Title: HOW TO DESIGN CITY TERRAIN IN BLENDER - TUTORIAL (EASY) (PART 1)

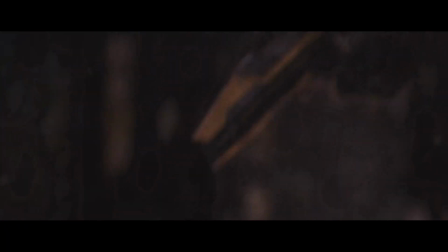What's up guys and welcome to a new video! Today we're gonna learn how to design CD environments in just a few clicks using my new CD as a pack.
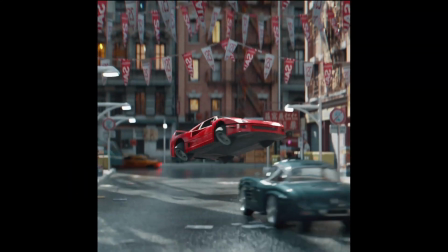The pack includes all of my CD models and accessories that I've been using in my best renders. So to demonstrate this we'll be creating this scene in Blender.
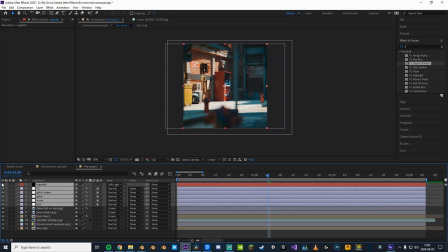In video part 2 we'll make it look awesome using After Effects and some handy compositing tricks. So let's jump right into it.
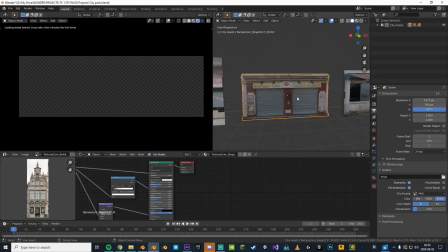So if you click the link in the description you'll be able to buy this pack for only $1. When you open up the Blender file you get this big mess of garbage.
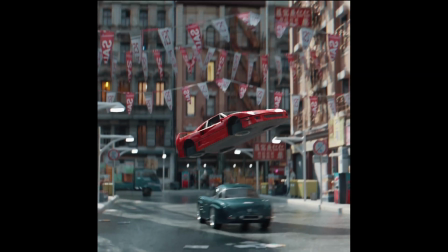Okay, hear me out. So this animation was made with these exact assets, this one too, and this one as well.
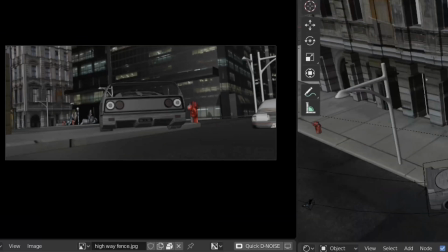My point is that no one notices if they're super high quality or not, and if you have the option to choose a lower quality,
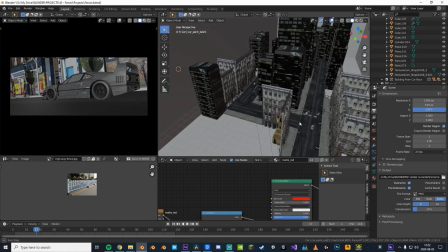you'll be able to create so much more, because now you can duplicate these assets over and over again without crashing your computer.
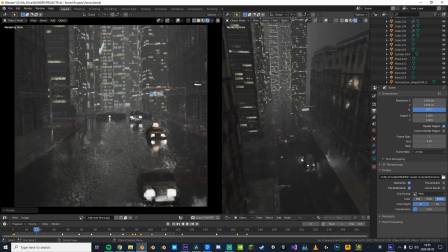But if you're looking to make a render with direct focus on the city itself, you should definitely buy some higher quality models.
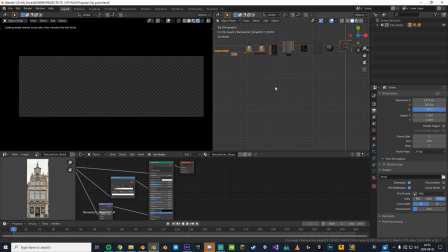Anyway, let's get on with the tutorial. So when you open up the file, you'll have all these building facades, skyscrapers, roads, and decorations that you first use in any of your scenes.
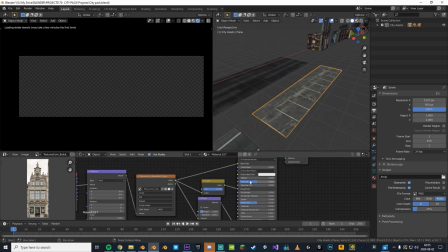So how do you use these you may ask? Well, you basically just copy them to other projects. So that's what I'm gonna do with this parking lot thing.
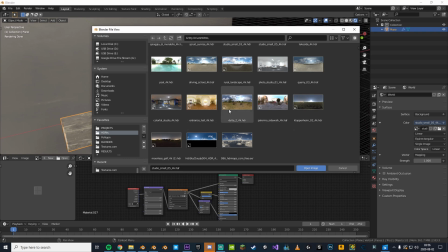I'll just position this somewhere in the middle and find a fitting HGRI. I use this one from HGRI Haven.
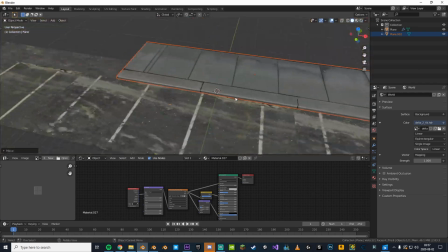Now I'm gonna add this sidewalk and put it right here. I recommend to place it next to already existing crevices to get that natural look in the textures.
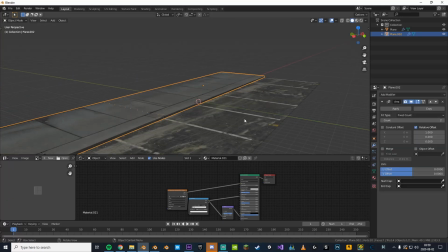Now we can add an array modifier and make the sidewalk longer. Try positioning your viewer where you want your camera to be.
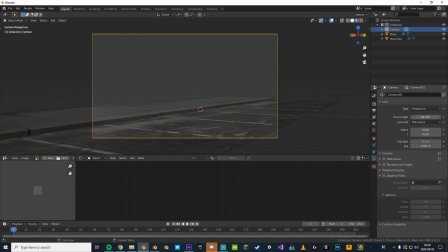If you hit shift alt 0 your camera will teleport to your viewer. I'll now change the focal length, fine tune the camera position and add some depth of field.
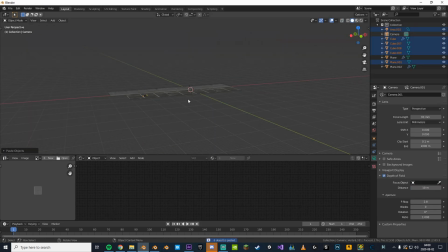We need a focus point, so I'll go back here, take this vending machine and paste it in our scene. We can also make some adjustments to the size and position to get a realistic feel.
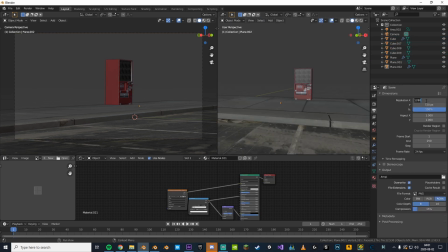I'll also change the resolution to a square aspect ratio. Now when we have that fixed we can do some further adjustments to the camera.
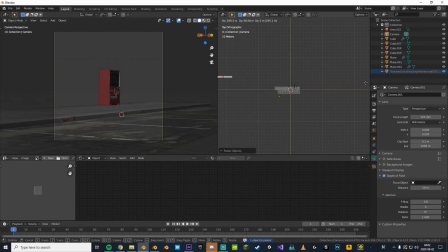We need an environment, so I'll just pick this one and paste it in the scene. adjust the size and proportions,
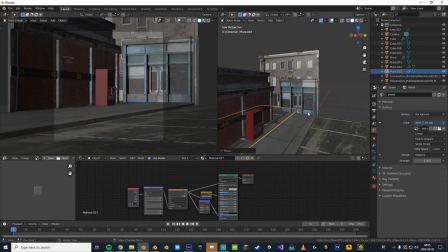get another building, adjust the scale, more buildings, why not add decorations? Look at us, we already have a decent looking scene.
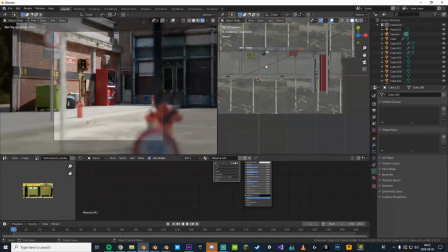Now it's just a matter of adding more stuff to get rid of all that empty space. Now to add some interest to the scene, we can start playing with the shadows.
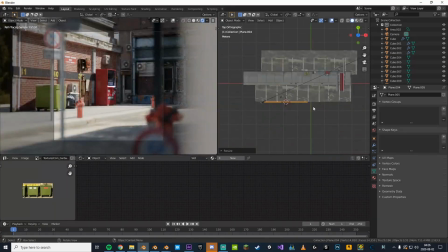The more real life elements you implement to the scene, the more believable it gets. So by putting this plane here we'll get this nice shadow just wiping through the scene.
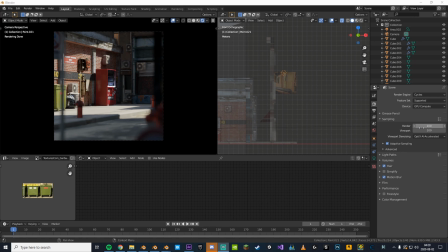That will definitely spice it up. Now we're ready to render this out. I'll put my samples at 400 and if you have a RTX card like me you should definitely enable optics,
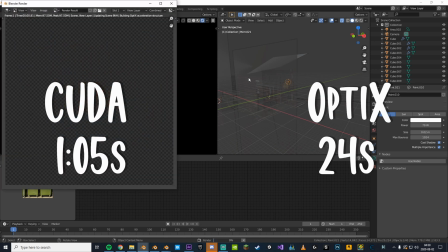it will render your scene so fast so definitely check that out if you haven't already.
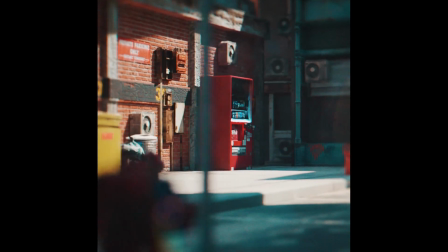So yeah, thanks for watching guys, in the next episode we'll be learning how to make this scene look awesome in After Effects, so stay tuned for that and peace out.